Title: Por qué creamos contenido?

Y luego ahí tenemos a Norden y allá tenemos otra luz. ¿Qué? Esa creo que se mantiene siempre encendida, ¿no? Igual al final la subida de potencia para vale. Cambiar un poco. Ok, perfecto. Igual creo que ahorita está al 65. Y bueno, vamos a ver qué tal queda esta. Ya tú la viste, yo no la he visto, nosotros no sabemos si esto va a quedar bien. Ah, y luego me van a lanzar un vaso de agua como vi. Todavía no me han lanzado agua en la cara. Tenemos un poco de miedo con todos los equipos que hay por aquí. Esperemos que no. Muy bien, ahora te voy a explicar la parte de la postproducción y cómo edité este video y los recursos de Motion Array que implementamos.
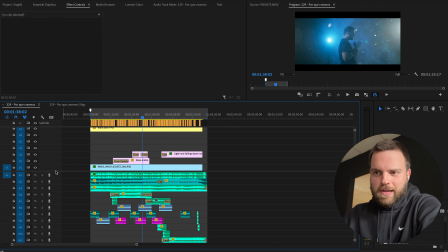4:38 Todo lo que está de esta línea hacia abajo, todos estos son efectos de sonido. Uy, Dios.
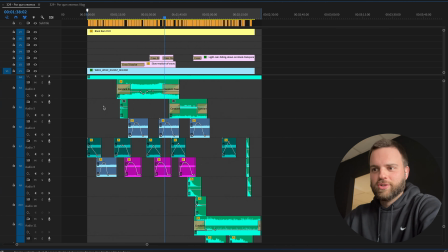4:43 Todos estos son efectos de sonido sacados de Motion Array. Te voy a explicar algunos, vale, no todos porque es una de mes.
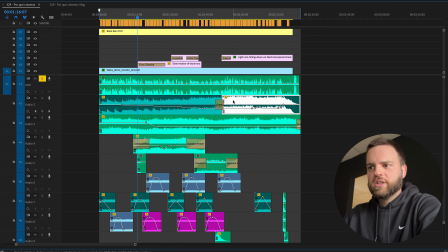4:48 Esta es la voz de Antonio. Esta es la música, una música que se llama Big Dreams Only Main.
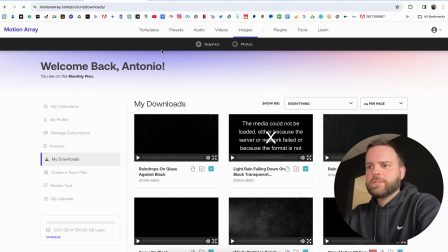4:53 Está en Downloads, que está en el web. Todo esto me lo descargué hoy.
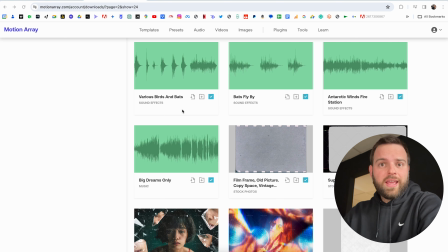4:58 Big Dreams Only. Okay. Lo guay que tiene descargarte canciones de Motion Array es que te descarga muchas versiones, dependiendo también de la canción, pero muchas versiones de la misma.
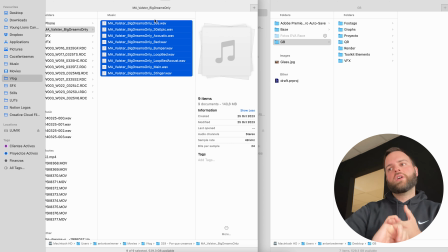5:07 Aquí te descarga literalmente 9 versiones distintas de la misma canción, que sí, la de 30 segundos adaptada, que sí, con instrumental, con algunos instrumentos, con otros.
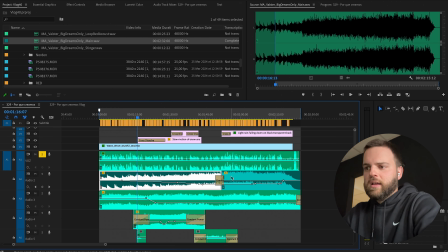5:16 Entonces yo lo que hice fue usar la versión principal, conectarla con una parte y conectó perfecto y ya estaba listo.
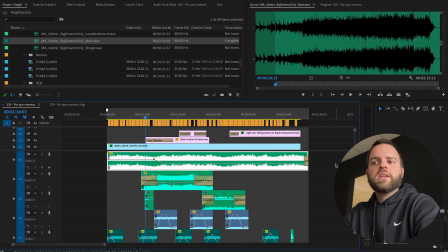5:23 Luego, justo debajo de esta capa, es capa de como un viento que se escuchó a lo largo de todo el video. Estoy tocando mucho esta línea.
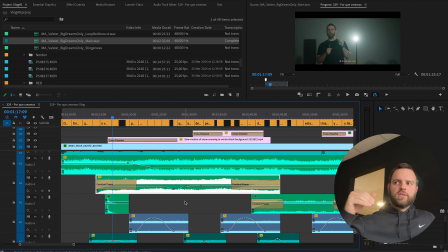5:28 Esta línea son los volúmenes, ¿vale? Una de las cosas que hice mucho en este video fue de lo que se ve en pantalla suena y cuando sale de pantalla ya no suena tanto.
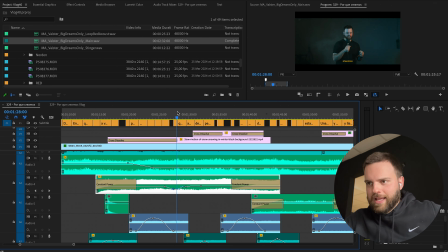5:36 Entonces hay una parte aquí, justo en aquí en este hueco que está aquí.
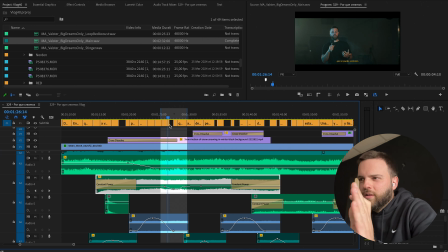5:40 Aquí hay nieve, hay nieve, hay nieve, hay nieve, hay nieve. Luego, como aquí ya no hay luz de contra, decidí como quitarle la nieve.
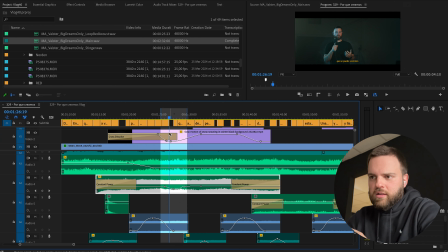5:46 Por eso, la nieve, que también es de Motion Array, que está aquí, también le bajé a la opacidad al mismo tiempo. Y luego vuelve a aparecer nieve cuando empieza a entrar el foco a contraluz. Así que es cuando naturalmente se iluminaría la nieve, no cuando no está iluminada a contraluz.
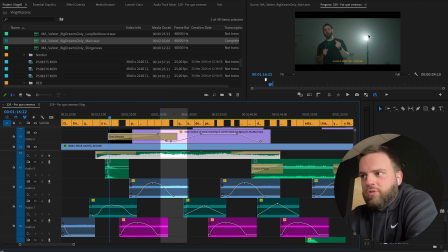6:00 Entonces eso lo empecé a hacer por todos lados. Por ejemplo, cada vez que entra una luz en plano, le metí un efecto como de neón. Y esto lo hice descargándome también un montón de soniditos de neón. Sí, esto, Neon Light Hum.
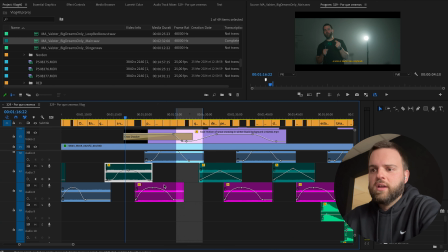6:14 Y se me descargaron 3 archivos distintos. Y lo que hice fue ponerle el color distinto. Uno verde, otro azul y otro rosa.
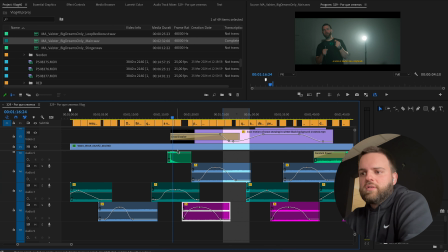6:20 Y cuando se acercara al centro, le subí el máximo volumen y luego poco a poco le iba bajando. Okay. Estas curvas en Premiere las puedes hacer presionando comando, ¿vale? Comando en el punto,
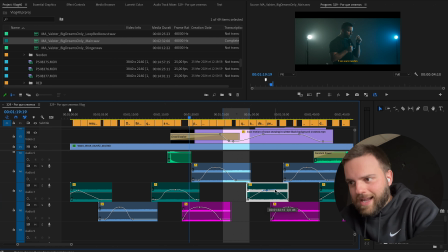6:35 presionas comando y se te crea como que esta esquinita y luego haces clic y arrastras y puedes jugar a hacer como los handles de keyframe, ¿ok?
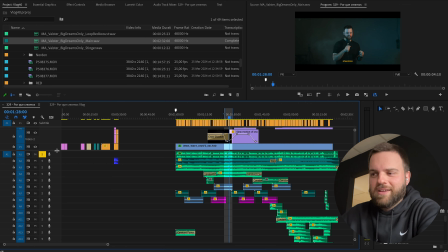6:44 ¿Qué llegó? Luego, con respecto a los vídeos, le metí un montón de, bueno, no tantos, pero le metí un montón de capitas
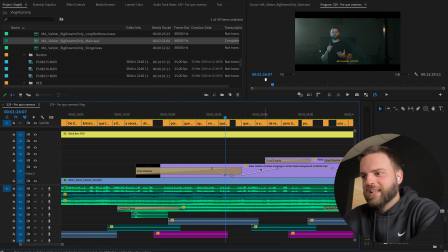6:52 de nieve, como esta que está aquí, que esta realmente es esto que está acá. Es esto de nieve, y luego le metí una segunda capa de nieve, como más violenta, para la segunda parte.
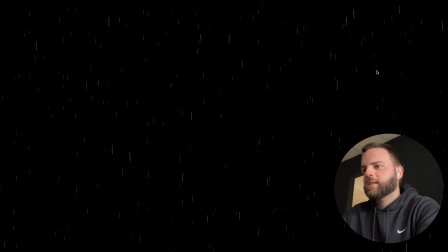7:03 Y luego la lluvia, le metí simplemente una capa de lluvia, que es esta. Todo de Motion Array, increíble.
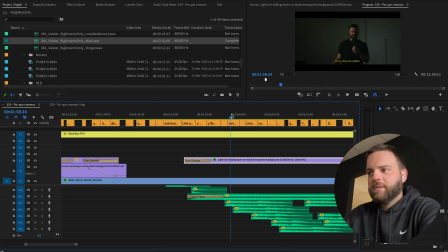7:11 Y luego, para los truenos, manualmente, en esta parte, iba buscando cuando tuviese la cara, mi cara iluminada, por ejemplo. ¿Cuándo se ilumina por primera vez mi cara? Aquí. Aquí hay un trueno, entonces metí este trueno que está aquí.
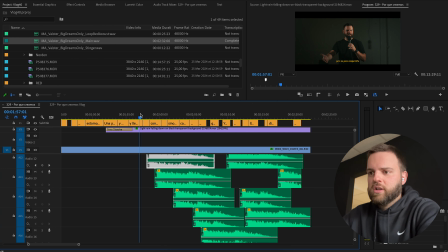7:24 Esto sí es un proceso manual, ¿eh? O sea, manualmente fui buscando. Cuando se me ilumina la cara, entonces meto un primer trueno.
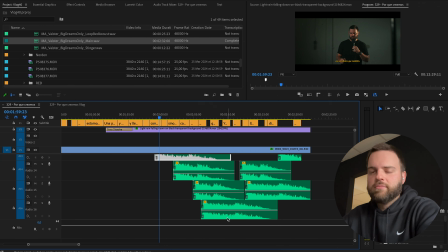7:29 Cuando se me vuelve a iluminar la cara aquí, meto otro segundo trueno. Y así cada vez que se me ilumina la cara, así como si fuese un trueno con el efecto de la luz esta, de la luz esta.
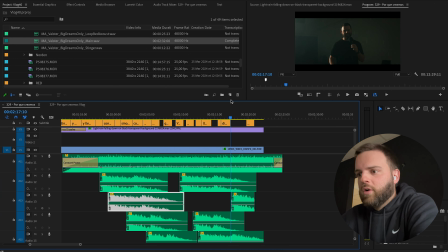7:37 Manualmente buscando cada esto. Y luego el sonido del efecto del agua, que es este. Entonces, splash. Y ya está.
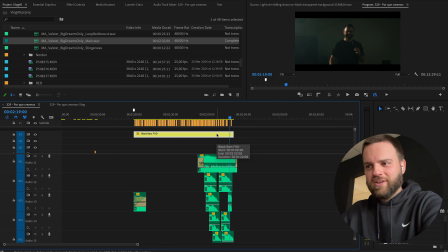7:43 Le metí, por supuesto, unas hermosas barras negras, por supuesto, para que sea cinemático. Y unos subtítulos con una tipografía bien extraña, que se llama EO1 Old Style. Ese es todo el vídeo. Muchísimas gracias a Motion Array por crear una herramienta que me hace la vida demasiado fácil. Ya viste que no solo usé este Motion Array para este vídeo, sino también para una mega producción que hicimos con Sony de todos los contenidos de Cazafantasmas. O sea, es una herramienta que no solo uso para ti y mostrarte cómo puedes usar Motion Array, sino en mi día a día, a nivel de productor audiovisual que hace trabajo con Sony, usamos Motion Array. Entonces te lo recomiendo muchísimo. Nos vemos en el próximo video. Chao, te amo. Ay.